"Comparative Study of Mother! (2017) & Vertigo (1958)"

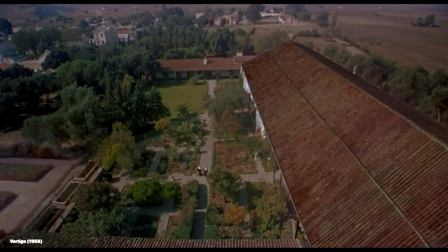484s
Hitchcock's cleverness here is in how by this point we haven't seen Johnny's vertigo since near the very beginning of this adventure,
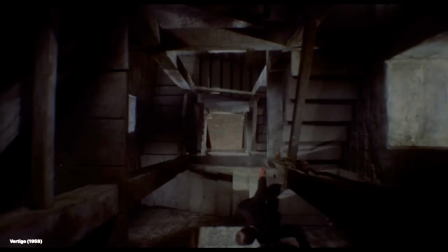490s
and this allows for a complete second act with full gradual revealing of the truth of the suicide Ferguson testifies for,
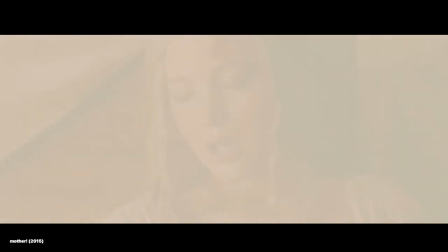498s
believing that was what truly happened. Aronofsky begins to conclude the chaos as he balances a precarious calmness with further tension bringing the narrative towards an end.
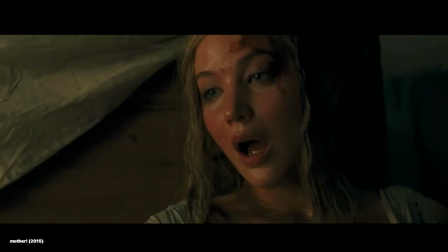507s
We watch as mother's child is born before Aronofsky presents this ultimate emotional climax,
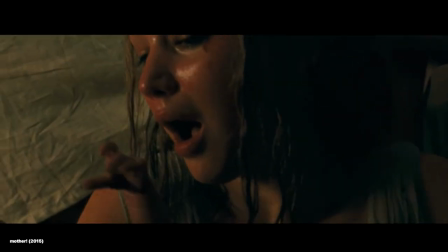512s
where the poet stubbornly refuses to accept that mother does not want him to hold the child.
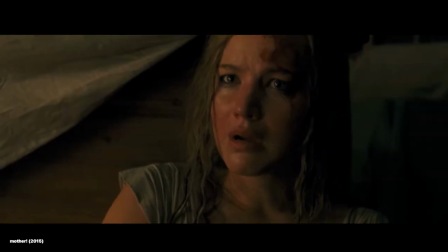517s
The poet is unable to place the importance of mother's wishes above his own desire to interact with their newborn son,
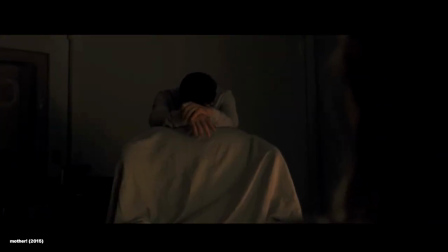523s
so Aronofsky begins the final frenzy as the couple eventually exit the study but their child is mutilated by the crowds of color.
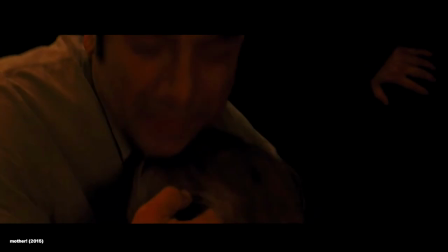530s
After the child is gone and the masses begin to show grief and regret, Aronofsky presents the moment where mother is pushed beyond her breaking point.
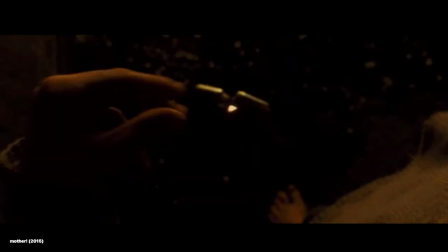537s
She punctures the petrol tank in the basement before lighting the puddle and blaze.
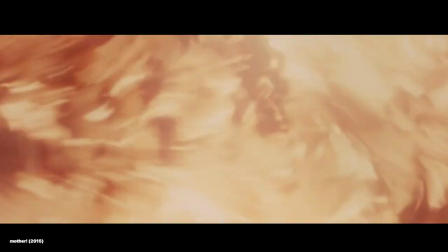541s
Ultimately, Aronofsky returns in an almost repetitive manner to the moments of the film's opening in which the poet's
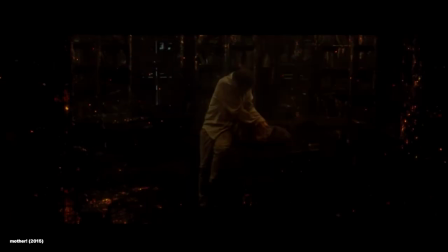548s
partner sacrifices her heart which crystallizes into the gemstone able to revive the scorched house back from ashes.
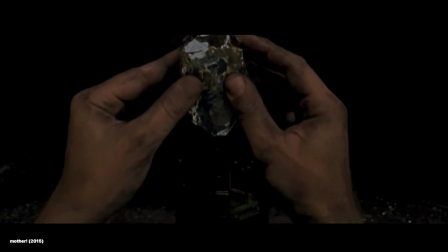554s
This final arc reflects Aronofsky's attitude towards humanity's selfishness at the most fundamental scale.
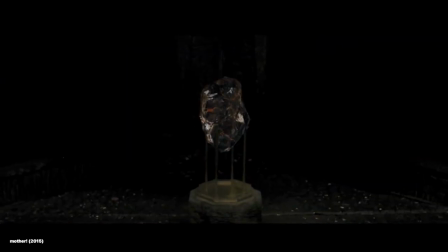560s
After the house is revived from the ashes once again, we see a new partner wake up where mother did.
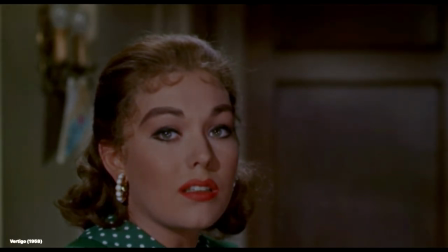565s
Likewise, as Johnny begins to piece together the reality of Madeline Ellister's murder plot,
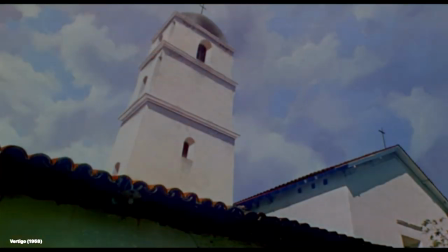570s
Hitchcock involves a similar sense of repetition and deja vu to heighten the story to the climax.
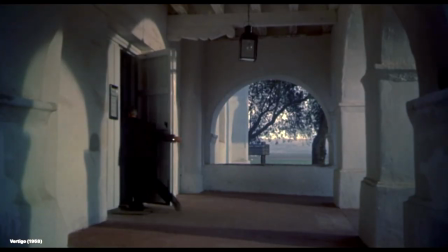575s
This time around, however, Hitchcock flips the sense of unfamiliarity which built tension in the first act for a turbulent decline in Judy and Johnny's dynamic.
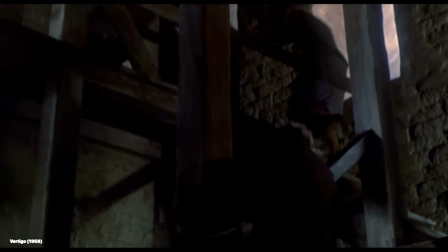583s
Although his message is much less radical than Aronofsky's chaotic representation of mankind's flaws and recursive greed,
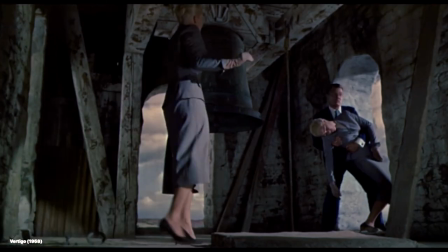589s
Hitchcock's repetitive portrayal of the disassociation between his protagonist and other characters
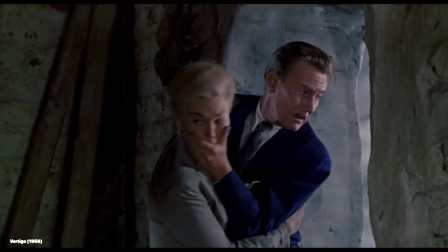594s
serves as a warning of self-indulgence and its influence on the bond between all humans.